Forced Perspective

Hey everybody, it's Jim of Animateducated. Today we're going to take a look at an episode from Movie Magic.
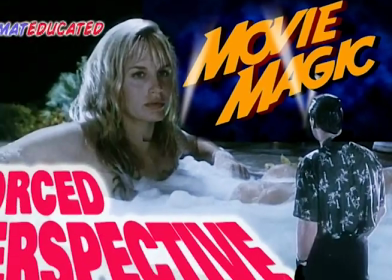It's all about force perspective. But before we do that, I want to thank Ms. Cranky Pants for becoming the first ever animated educated member of this channel. So if you would like to become a member of this channel, you just have to push the join button. You'll find it and it'll allow you to become a member. And then I'll say hi to you too. So anyhow, let's take a look at that episode of Movie Magic.
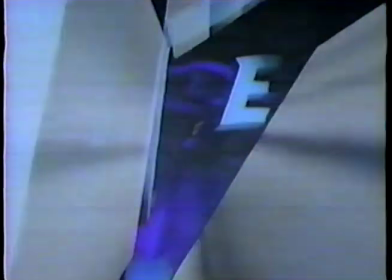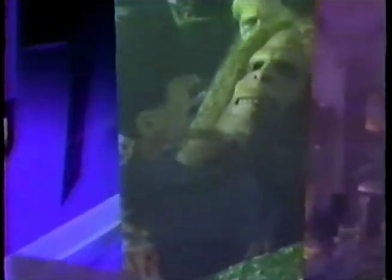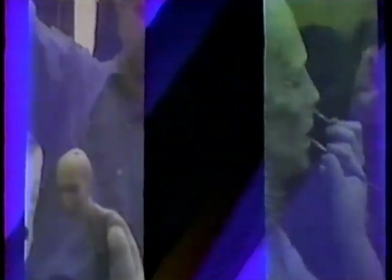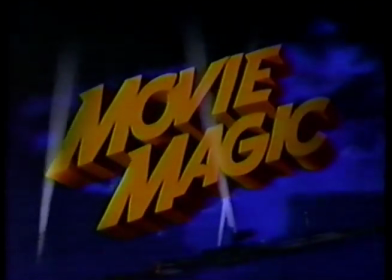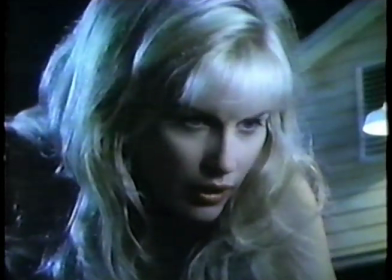Father, I'm not a little girl. No, you're not.
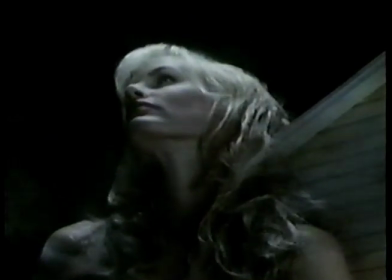Daryl Hannah plays Nancy, who grows into a very big girl in HBO Pictures' Attack of the 50-Foot Woman.
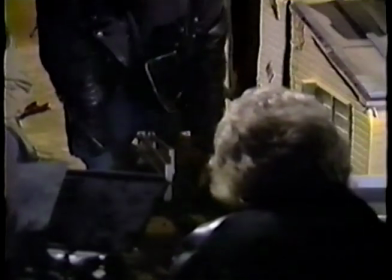Which way up?
Daryl will spend much of her time on this movie next to miniature sets atop a 10 to 15-foot high platform.
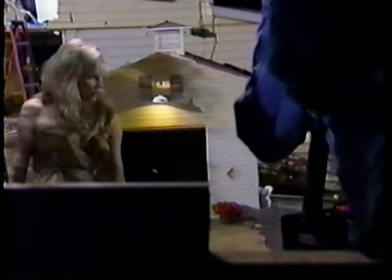And action. Good night, Father. Good night.
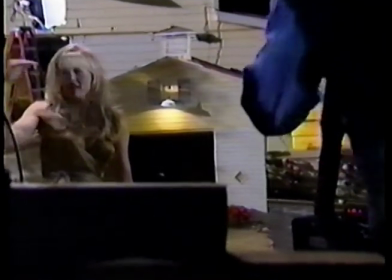And cut. Very nice. Bit of moth. Major moth action here.
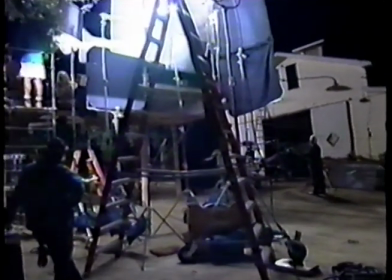The visual effect that makes Daryl and even an unwanted moth appear huge is called forced perspective.
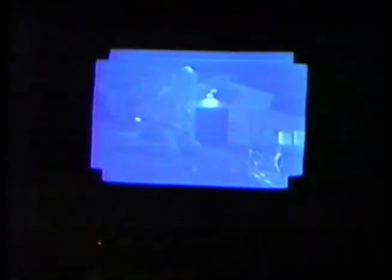And it is the centerpiece effect in this remake of the campy 1958 sci-fi picture.
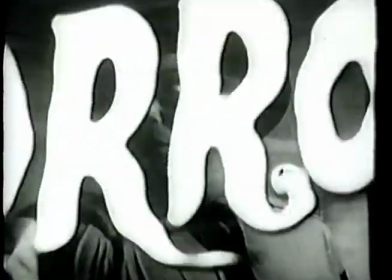Once a normal, voluptuously beautiful woman, she drove into a nightmare of horror and saw descending from the sky
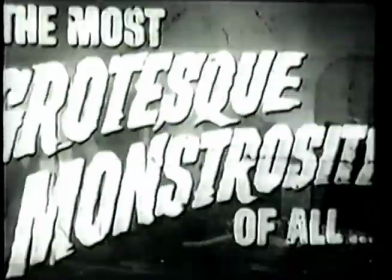a titanic monster whose fearsome touch became a frightful curse.
While the story has been updated for the remake,
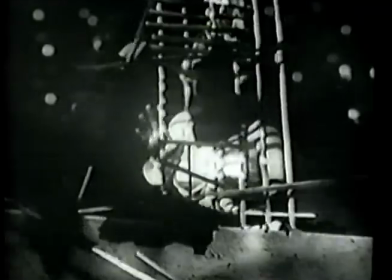many of the special effects techniques used in the original 50-Foot Woman are being utilized today by producer Deborah Hill.
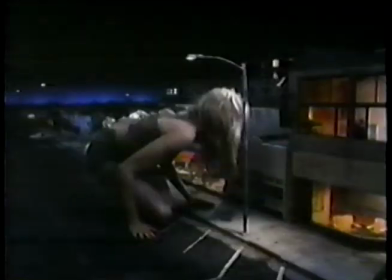Hanging foreground miniatures, forced perspective, building little miniatures and putting a real-sized person in the miniatures gives the illusion that she or he is tall.
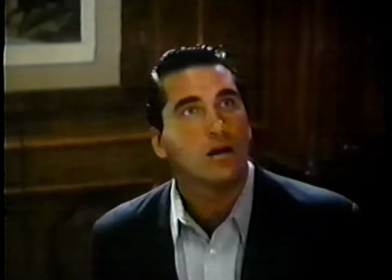To convince audiences that Daryl Hannah has indeed grown bigger than a house,
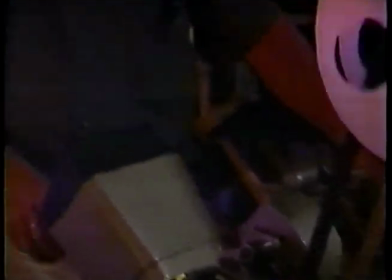the filmmakers turned to Hollywood effects veteran Gene Warren Jr. and his crew at Fantasy II in Burbank, California.
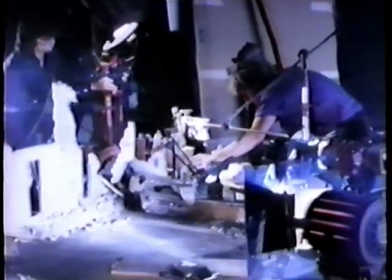Gene won an Academy Award for his miniature effects in Terminator 2 and created memorable effects in The Terminator and Bram Stoker's Dracula.
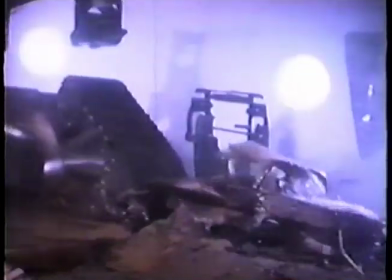Yeah.
Before starting his own business, Gene worked with his father, Gene Warren Sr.,
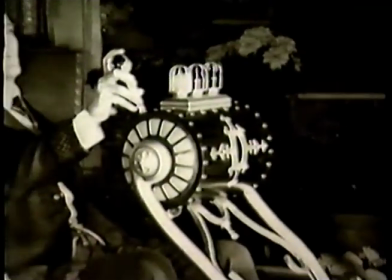who received an Academy Award in 1960 for his special effects in The Time Machine.
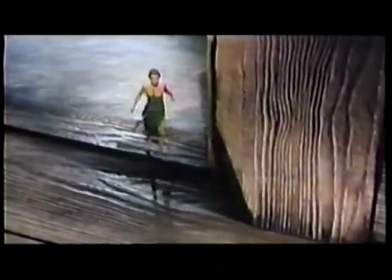2 years earlier in Tom Thumb,
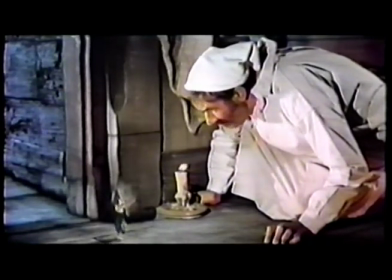Warren Sr. and his effects team had utilized forced perspective shots along with oversized props to create the illusion of the tiny title character.
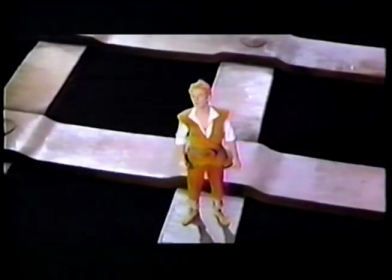To whom it rightfully belongs, eh? I don't know. Maybe I should ask my father or buddy.
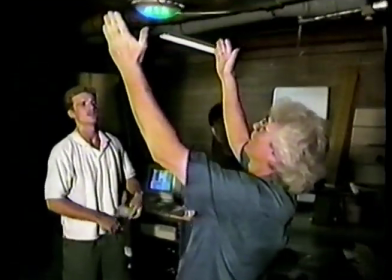Now, Gene Warren Jr., together with his two sons, Christopher and Gene III, will use these time-tested techniques to create the opposite illusion.
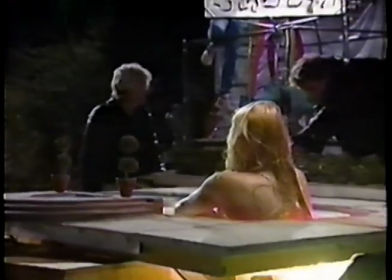Although other optical and digital effects could be used to create giant characters, forced perspective has distinct advantages.
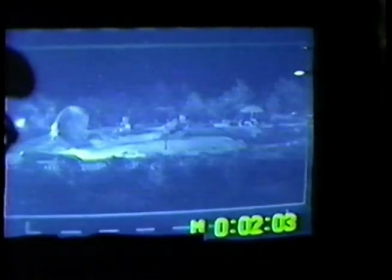It is extremely effective, and you can see the results right on the set.
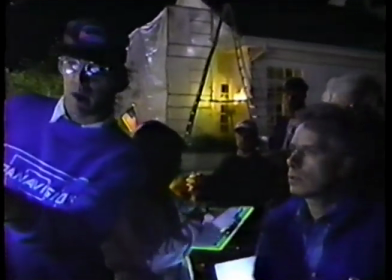Basic principles of forced perspective is that in the photographic process, relative size of objects is determined not necessarily by their place in space, but in their apparent scale.
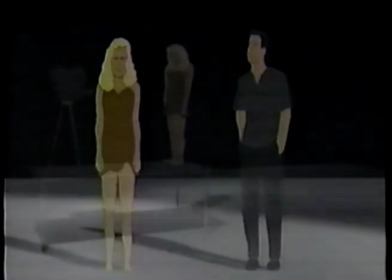For example, to make Daryl Hannah appear larger than Daniel Baldwin, she will be positioned on a raised platform in front of the camera.
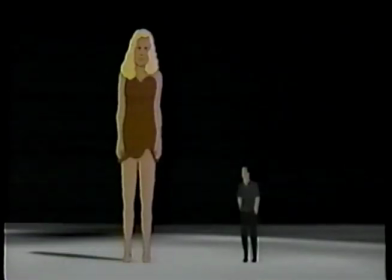Daniel will be positioned in the background. The farther away he is, the smaller he appears in relation to Daryl.
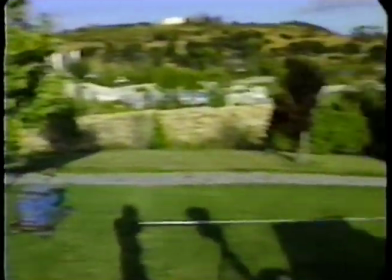In Attack of the 50-Foot Woman, the setting for one of the most dramatic forced perspective shots is the swimming pool at Nancy's father's mansion.
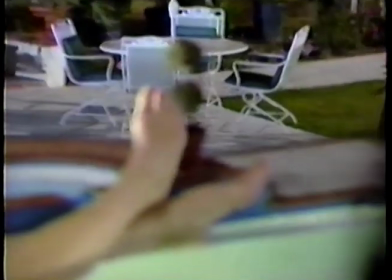In order to achieve a dialogue scene between the bathing Nancy and her husband Harry,
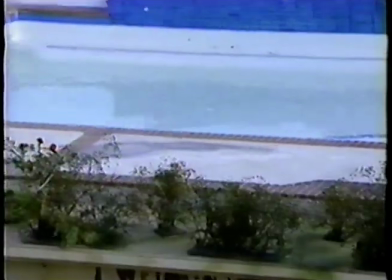Gene Warren and his crew had to build an exact miniature replica of the full-size swimming pool.
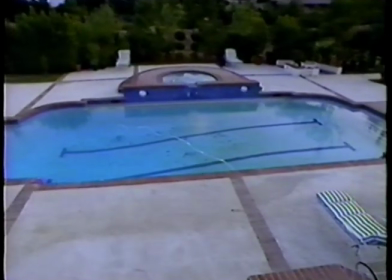Dano, do you have a 12-foot piece of speed rail there?
Accurate measurements of the pool were scaled down to create the illusion of the giant heroine.
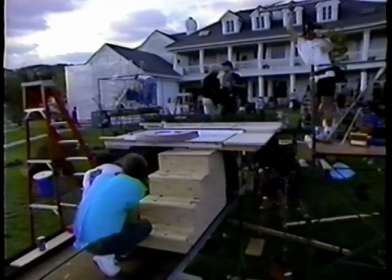Since she's 50 feet tall, the pool is built on a 1/8 scale.
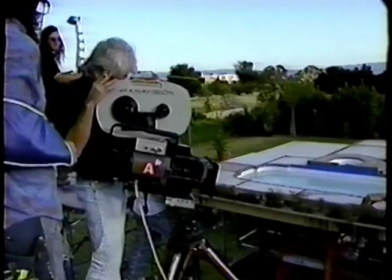To shoot this scene, Daryl Hannah sits in the miniature pool atop a 15-foot-high platform, on which the camera is also mounted.
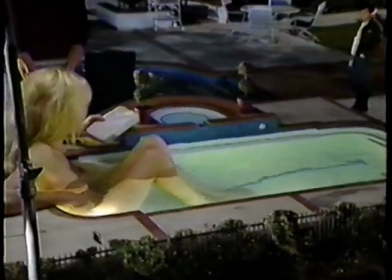Daniel Baldwin stands next to the real pool, about 100 feet from the camera.
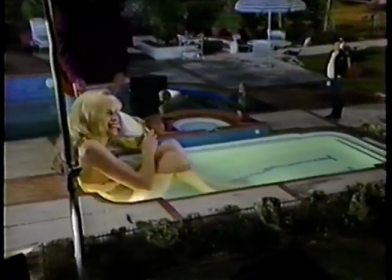By utilizing enough light on set and the proper camera lens, Gene is able to create a long depth of field,
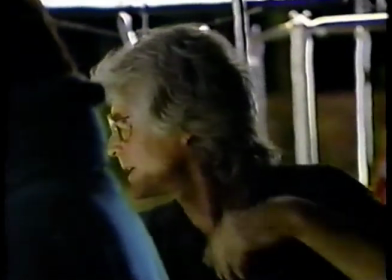meaning that the objects in both the foreground and background stay in sharp focus.
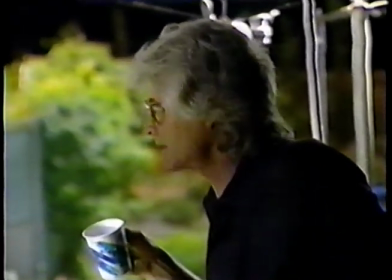Yeah, just closer.
Thus, the illusion that the giant Nancy and small Harry are actually very close to one another.
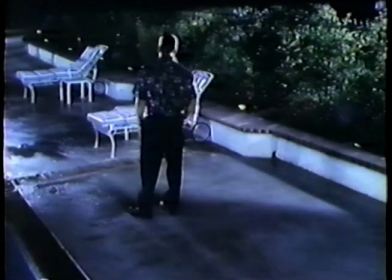I was wondering about something. Wondering about what?
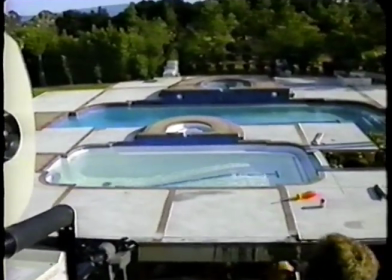The brick line along the edge of the pool's deck makes a perfect dividing line between the miniature and real pools.
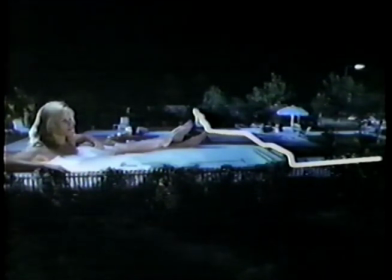When lined up in camera, the two blend together seamlessly on film.
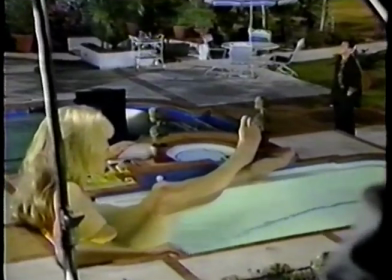There, look a little to your right. To your right.
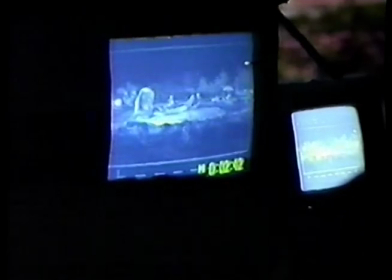That looks pretty good right there, and then Daniel would just look up a little bit more.
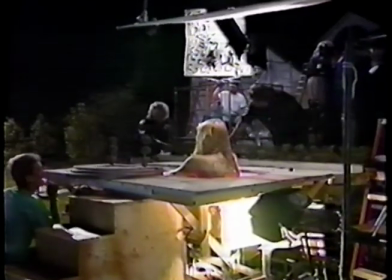Since the actors are not occupying the positions they appear to be on film, getting them to look each other in the eye is a challenge.
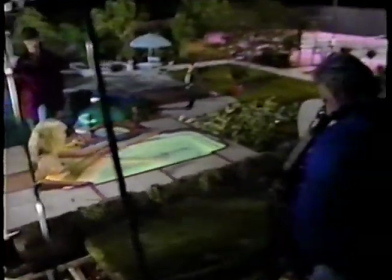Eye line is the most difficult thing in perspective shots. That's the giveaway usually. The eye line is off and it subliminally something is thrown off. People kind of start going, well, this isn't working.
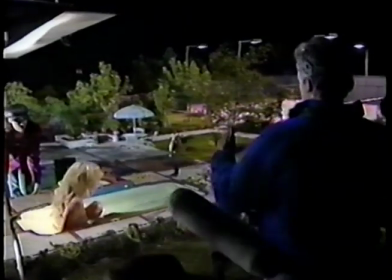We just kept trying to get it as close as we could. Daryl Hannah and Daniel Baldwin were great at that.
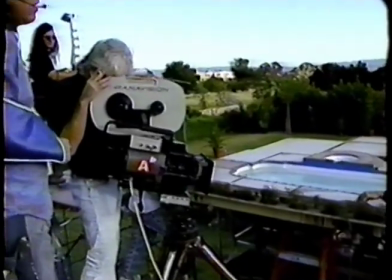This 3-minute scene will take 2 days to shoot.
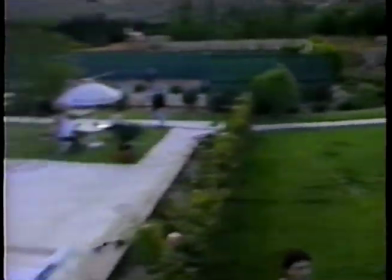For each shot, including several on the opposite side of the real pool, the platform with the miniature pool must be moved and realigned with the background.
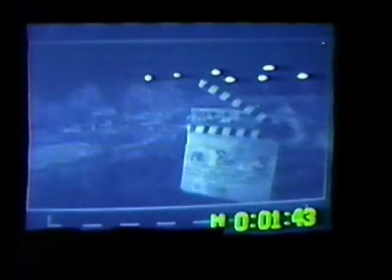There's your toe. Right. Maybe your right toe.
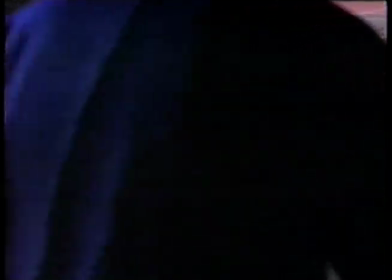My favorite effects shot is the shot where Daniel Baldwin is walking down a path in a garden and the camera pans,
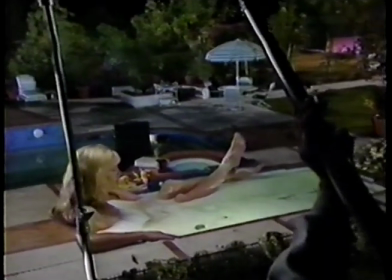and then into the shot we see Daryl in the swimming pool. That was the very first major master shot on the pool scene, and therefore we were setting it up while the principal unit was shooting indoors in the house.
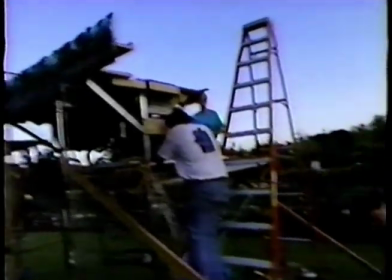And I would have that little bit of extra time in order to put a larger foreground set to cover an area.
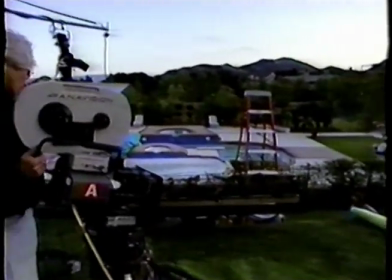To accomplish a camera move with forced perspective, the camera must be mounted so that it pivots on the point within its lens where the light focuses.
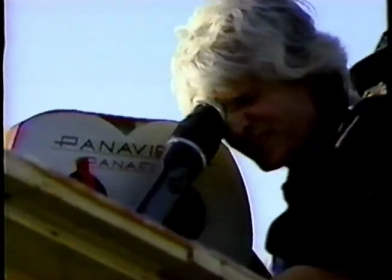This is known as the nodal point.
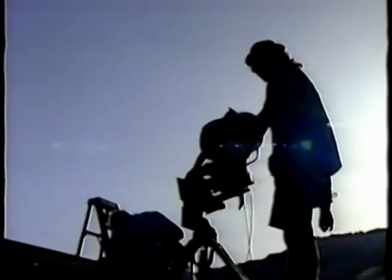When the camera pivots on a nodal, it can pan and tilt, and the background and foreground will stay married to each other. It's seamless, and it's a huge wide shot done in the camera, and it's just my favorite shot because people are going to say how'd they do that.
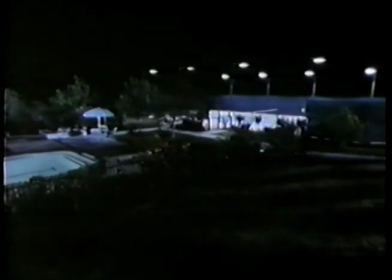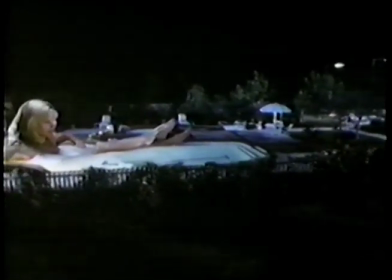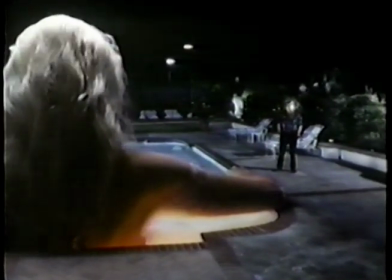Are you all right? I mean, do you feel okay otherwise?
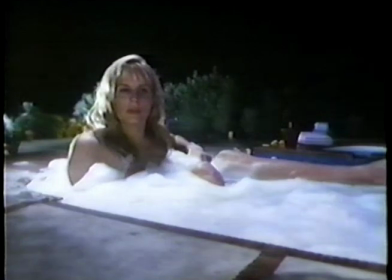My heart starts beating faster than normal. Would you like to feel it?
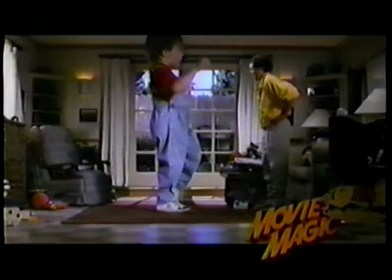When we return, we'll see how the magic of forced perspective was used to conjure up a giant baby.
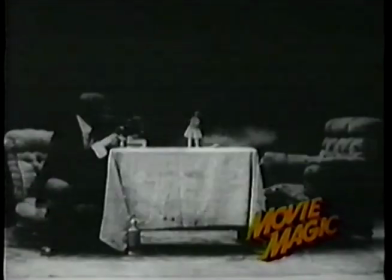Perspective was one of the first special effects used by pioneer filmmakers.